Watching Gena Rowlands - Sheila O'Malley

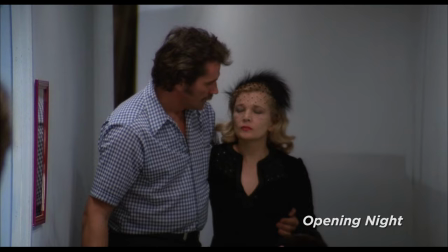[8:12]
There was no top-heavy statement being made about the changing role of women, like there were in other films at the time, and it is for this reason,
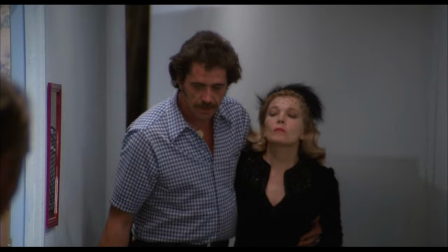[8:20]
among others, that the films she made with Cassavetes date better than some of the other films of the 70s handling similar topics.
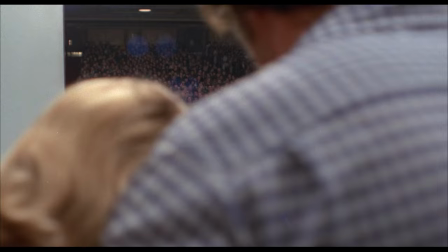[8:28] Listen, you gotta understand, it's a shock to me to see you. I'm not seeing you alone on a street corner somewhere.
I didn't bump into you in the crowd.
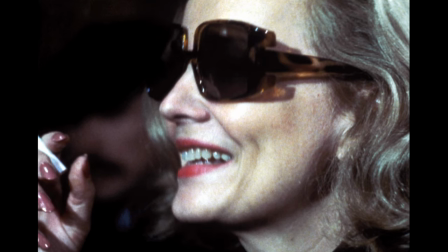[8:36]
Gena Rowlands has the classic good looks of Hollywood's golden age, with a bouncy crown of golden hair, big sunglasses, elegant clothing.
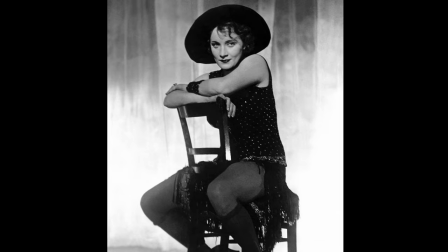[8:45]
One of Rowlands' idols as an actress was Marlene Dietrich.
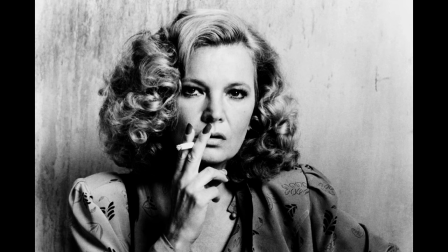[8:48]
The way Dietrich straddles the chair in Blue Angel is reminiscent of the tough, yet primal feminine energy that Rowlands brings to her best work.
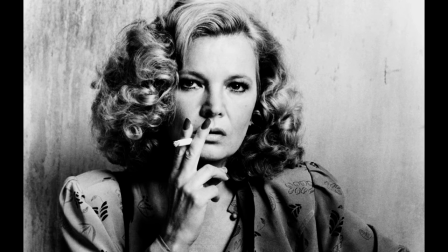[8:57]
Nobody smokes a cigarette like Gena Rowlands. Nobody.
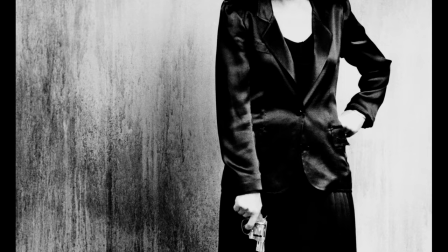[9:01]
It wasn't until you saw her in Gloria, waving a gun around, barking orders out of the corner of her mouth,
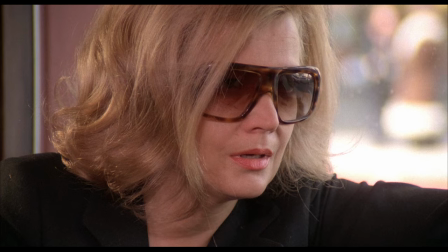[9:07]
all while wearing a tailored suit, that you realized how much you had needed to see such a thing.
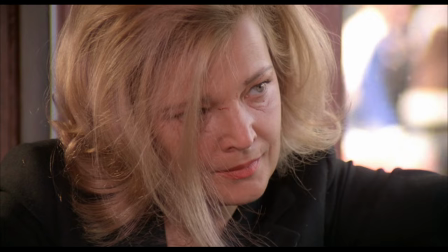[9:12]
In opening night, she whips her sunglasses off to reveal her bloodied face, and she's so tough she would give Barbara Stanwyck a run for her money.
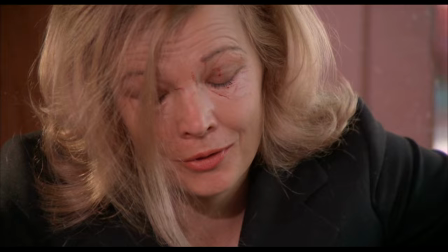[9:21] I'm not acting. You know, last day before New York, I'm always nervous.
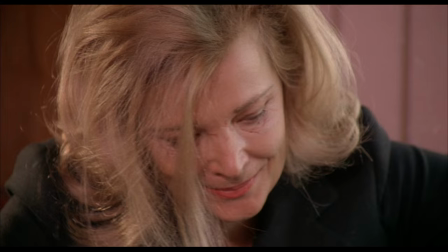[9:30] But I always win. I'm a strong person. I'm not some...
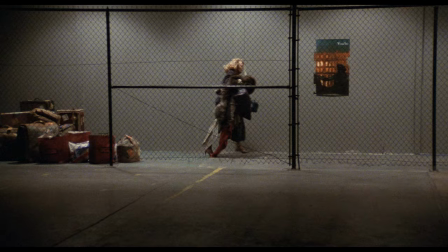[9:35] But this age thing, it just has me coming off the wall.
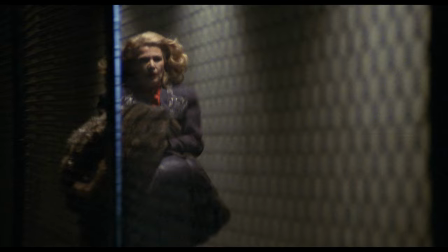[9:41]
In Love's Dreams, Sarah Lawson frantically runs around in a Paris train station trying to get a porter to help her with her luggage.
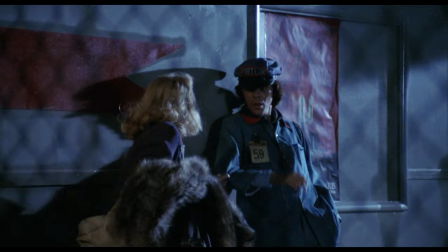[9:49]
It's a grand pantomime calling back the best of silent film acting.
Help me, please.
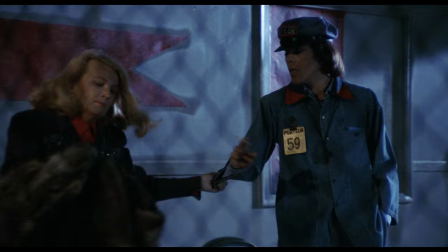[9:54]
Why the scene is so good is because she is playing her objective, get someone to help me with my luggage, with every fiber of her being.
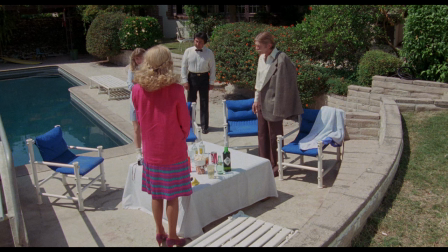[10:03]
It's reality, but it's screwball reality.
I'll give you $25 if you'll help me, please. Please? Yes? You're not going to make me laugh. I don't have a sense of humor.
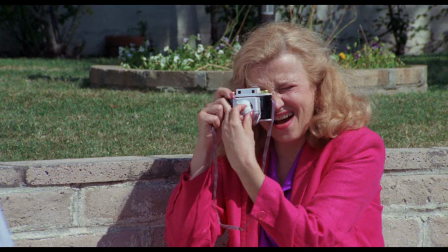[10:15] We'll see.
The same is true in the make them laugh scene later in the film. She doesn't need to play the emotions underneath the scene.
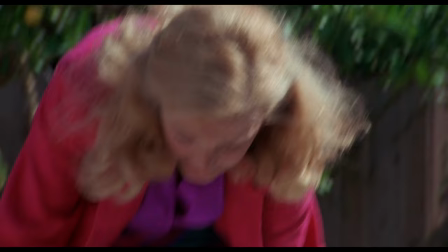[10:23]
All she needs is her objective. Make her family laugh. Her life depends on it.
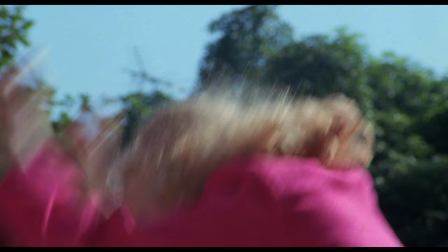[10:28]
No one who has seen that scene will ever forget it.
Are you ready? Here it goes. All right. You think you're not gonna laugh?
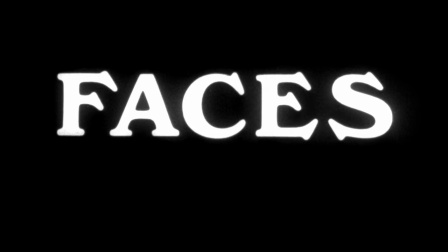[10:41]
Rowlands' work is many things, but kitchen sink realism isn't one of them.
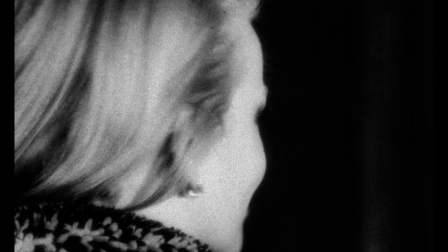[10:46]
Consider her first close-up in Faces, which comes right after the title credit.
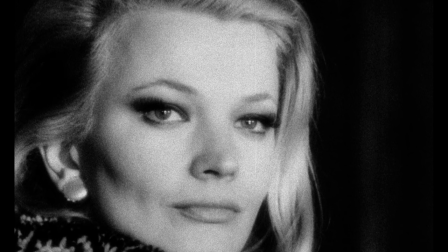[10:52]
There's no lead-in, just her glamorous face with something a little bit hard in her eyes, a flicker of uncertainty.
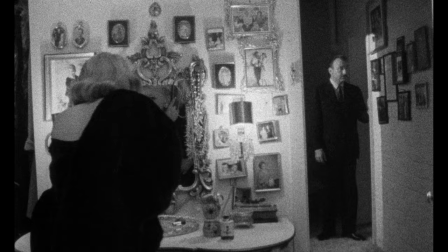[11:00]
The close-up forces you to deal with her beauty in an almost confrontational way.
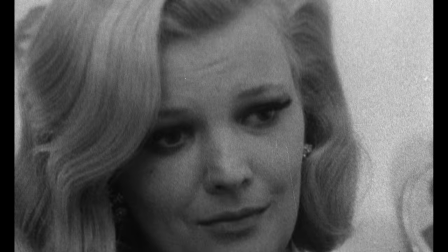[11:05]
In Faces, men desire Jeannie, fight for her attention. Jeannie uses that, understands that, pities that.
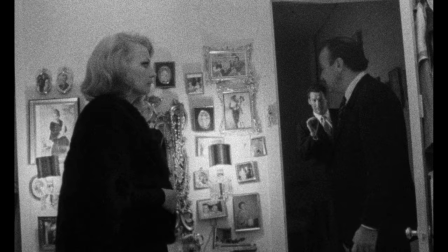[11:15]
During the scene in the bedroom with Val Avery, Cassavetes focuses his camera on Jeannie's listening face.
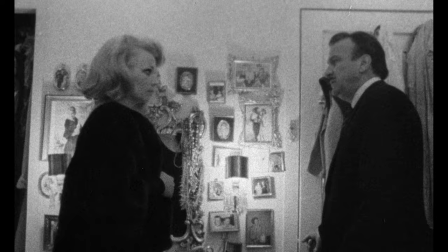[11:22]
We watch the play of emotions and thoughts rise up and fight for dominance.
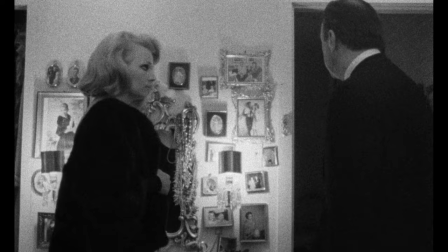[11:27]
This illustrates what Cassavetes said about his own process. I'm not interested in the scene.
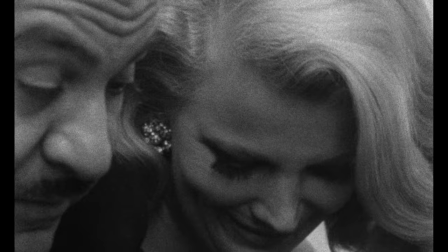[11:33]
I'm just interested in what happens between people. He often denied us close-ups of those who were speaking, focusing instead on the listeners.
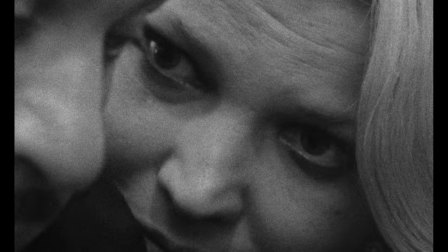[11:42]
What Rowlands brings to the role of Jeannie is both a frenzied desire to be a part of the group and an awareness that she will always be on the outside.
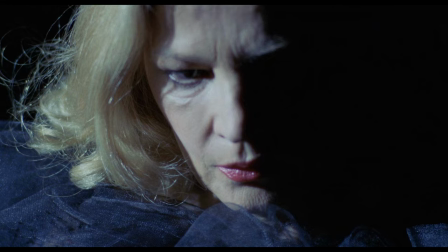[11:52]
So much of good acting is about secrets, and Rowlands' secrets go to the center of the earth.
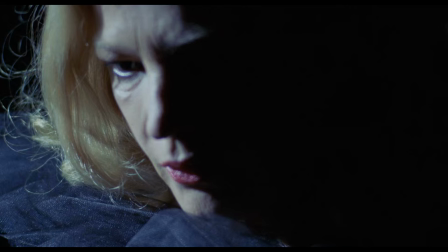[11:59]
The close-up of her face during the opera sequence in Love's Dreams is a perfect example. It's stylistic, abstract, and soul-rattling in its harrowing sense of abandonment.
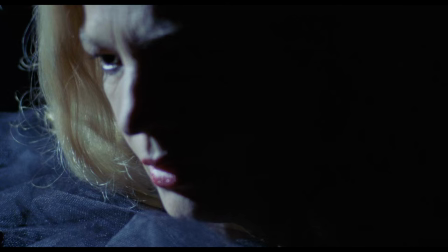[12:10]
But what exactly is being revealed? Conventional acting puts a high premium on clarity.
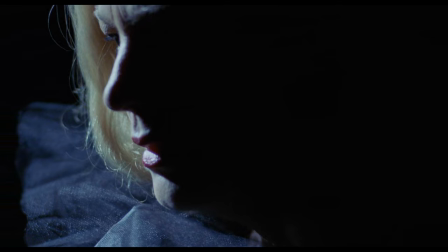[12:17]
Clarity of motivation, gesture, and character development.
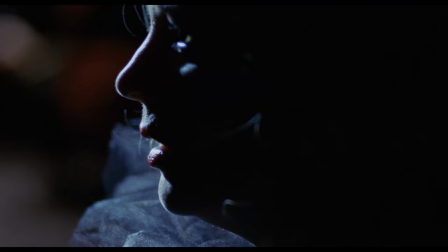[12:20]
Some very good work is done in that realm. But Gena Rowlands' work incorporates secrets on a level rarely seen or even attempted.
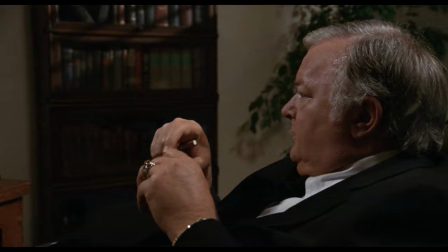[12:29]
Whatever it is we are seeing in her face, we know it is real. And we know there is a mystery behind it.
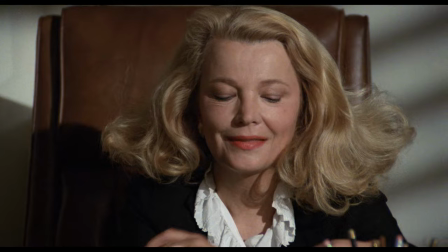[12:35]
Something extremely private. A massive and complicated engine idling and then revving up at some cue heard only by her.
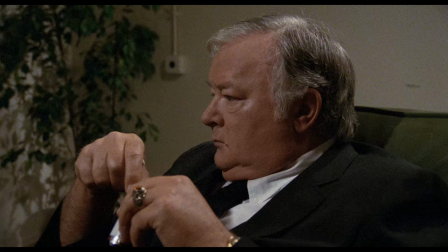[12:46] Love is a stream. It's continuous.
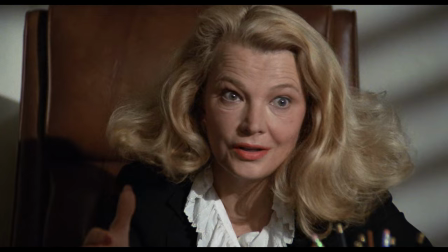[12:52] It doesn't stop. No, it does stop. Oh, no, it does not stop.
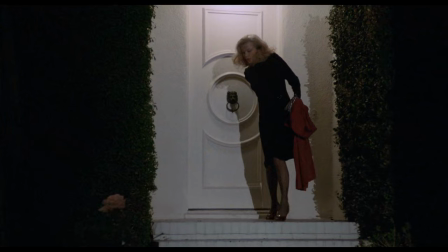[13:01]
It's common for actors to talk about how they can't worry about being liked when they play a given character.
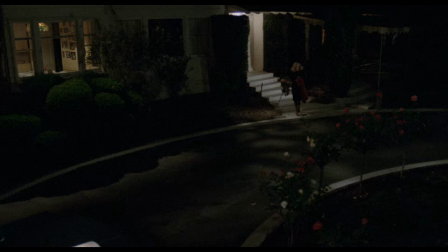[13:07]
But Gena Rowlands' work is what that actually looks like.
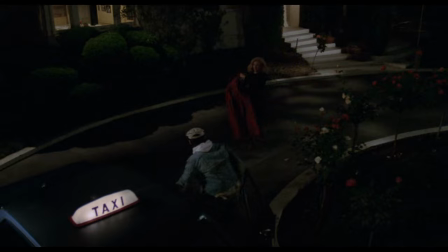[13:10]
There's a scene in Love's Dreams when her character, Sarah Lawson, gets dressed up and goes out to a bowling alley.
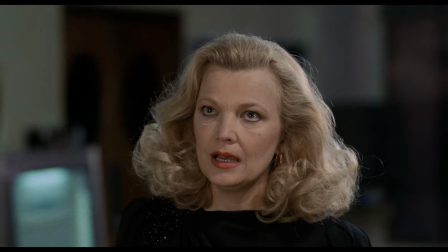[13:16]
Her psychiatrist has suggested she find other interests, maybe go out and have some sex.
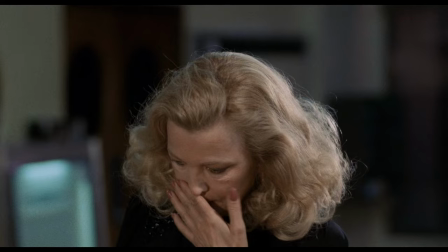[13:22]
First, she has an interaction with the bowling alley attendant. Her smile is a Klieg light of bravery and desperation.
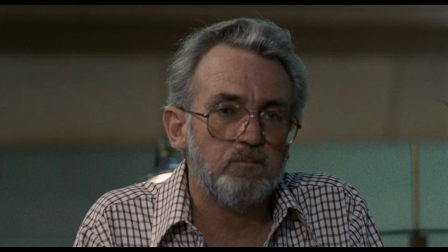[13:34] Tell you the truth, I'm very concerned about my daughter. Well, we're all concerned.
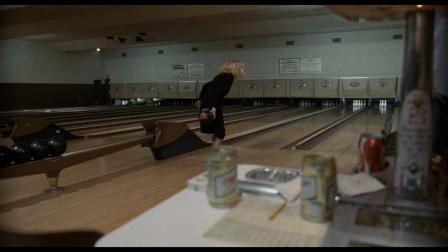[13:39] Oh, God, you too?
Then she bowls by herself, befriending a guy in the next lane.
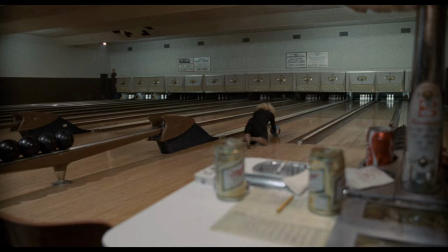[13:45]
The key to why this scene works so well is that Gena Rowlands plays it all as a genuine reach for happiness and connection.
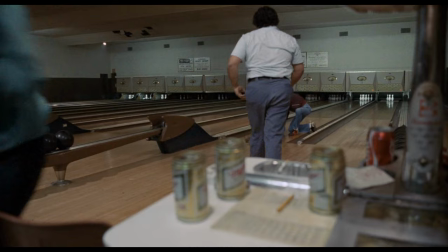[13:53]
We, the audience, may ache for her or be embarrassed for her, especially when her fingers get stuck in the bowling ball, but that's our problem.
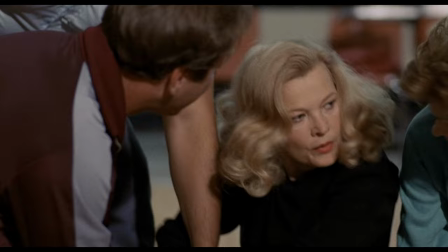[14:01]
Why are we embarrassed by a woman trying to be happy? So she's a little awkward, so...
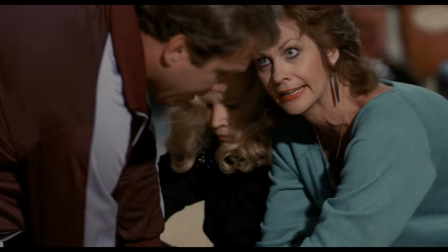[14:07]
Rowlands does not wink at the audience, letting us know that she thinks that Sarah is embarrassing.
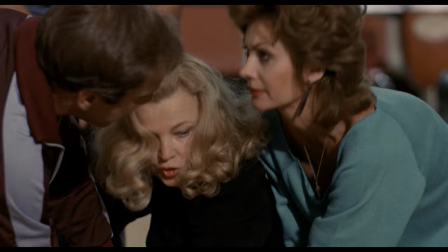[14:12]
So many actors can't help but distance themselves from their roles in this way.
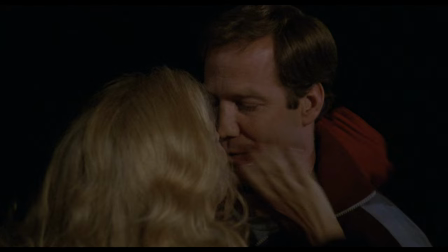[14:21]
Rowlands plays the scene as a triumph. Sarah goes out that night and actually finds what she needs, temporarily.
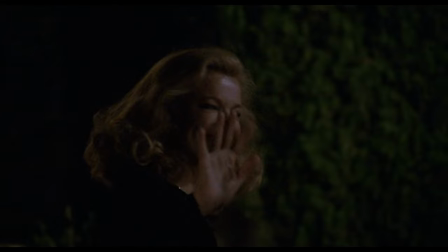[14:29]
During the production of Love's Dreams, Rowlands told writer Michael Ventura that her characters, quote, aren't crazy,
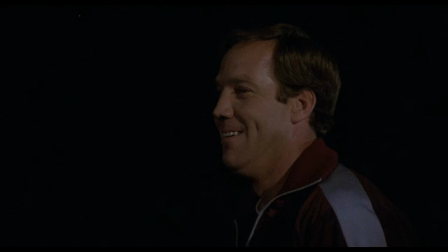[14:36]
it's just that they have a different dream, a different thing that they wanted out of life, and they're confused as to why it doesn't happen,
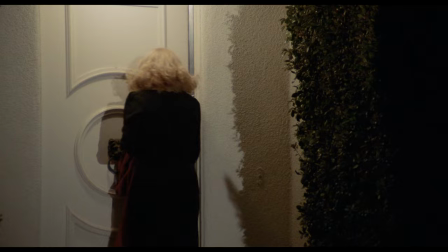[14:43]
and how they found themselves in this position where they're marching out of step to everyone else, unquote.
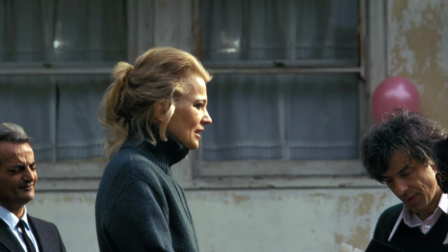[14:49]
Marlon Brando said about acting, avoid theory, and embrace experience.
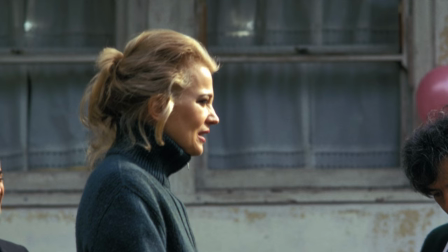[14:56]
Share just enough to urge others to wear themselves out. And that's what Gena Rowlands does.
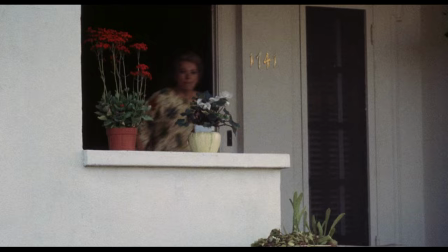[15:02]
She shares just enough to urge us to wear ourselves out.
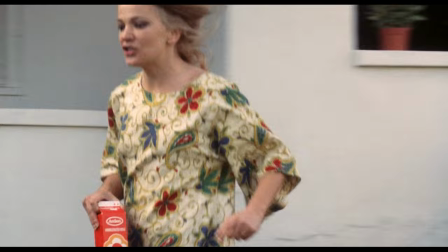[15:07]
Think of our introduction to Mabel Longhetti in Woman Under the Influence.
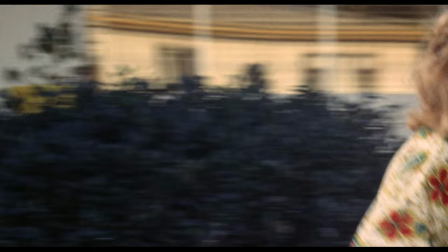[15:11]
From our very first moment seeing her, hustling her three children into her mother's car, we sense something is a little off.
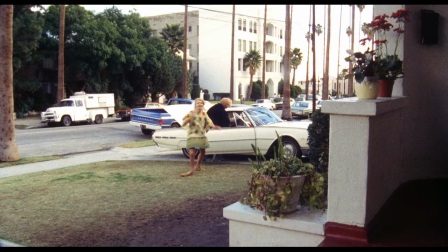[15:19]
Her energy seems too frantic for what is essentially a casual circumstance.
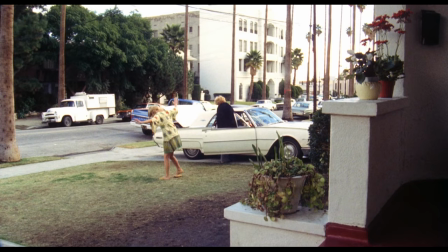[15:25] Get Angelo's bicycle coming back too, will you? I don't think he heard you. Okay, I'll get it.
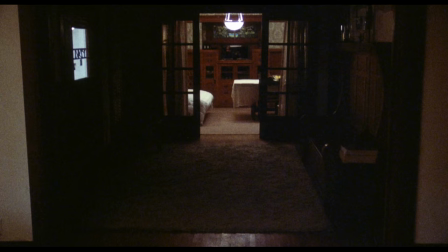[15:29] Never mind.
Acting is all about stakes, and Mabel's stakes, getting the kids off to her mother's, are life and death.
Get in there, sit down.
We then see her wandering aimlessly through the house with a sudden plunge in energy.
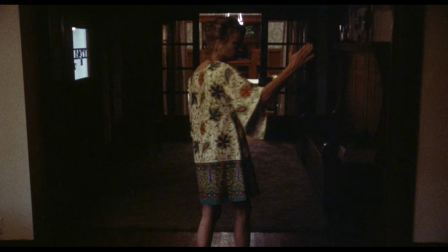[15:44]
Gena Rowlands' characters often become completely unmoored when they are alone,
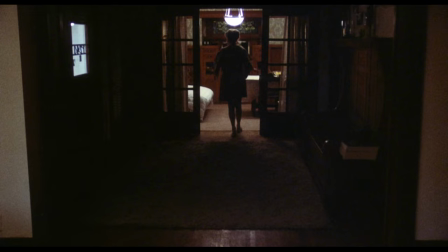[15:49]
and Mabel needs a grounding mechanism for all that heat, light, energy.
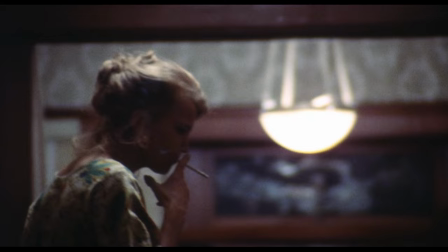[15:54]
Looking rough, almost haggard, we see her stalking around through the house, cigarette dangling, making sudden stabbing gestures.
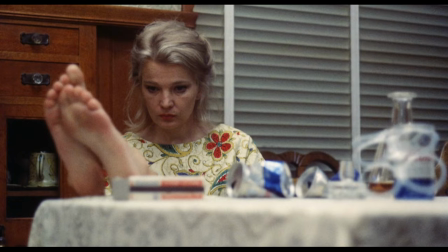[16:03]
Finally, at the end of that opening sequence, we see Mabel seated in the kitchen, bare feet up on the table, all of the fight drained out of her.
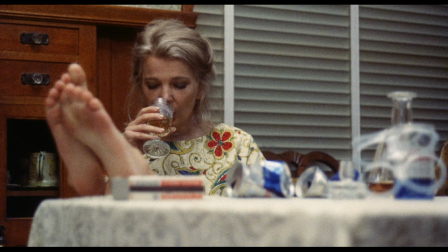[16:12]
In 5 minutes of film, Gena Rowlands has given us an entire human being. The performance is both totally clear and completely unpredictable. It is not a theory, that performance.
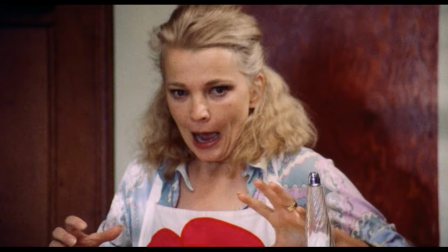[16:24]
It is an experience.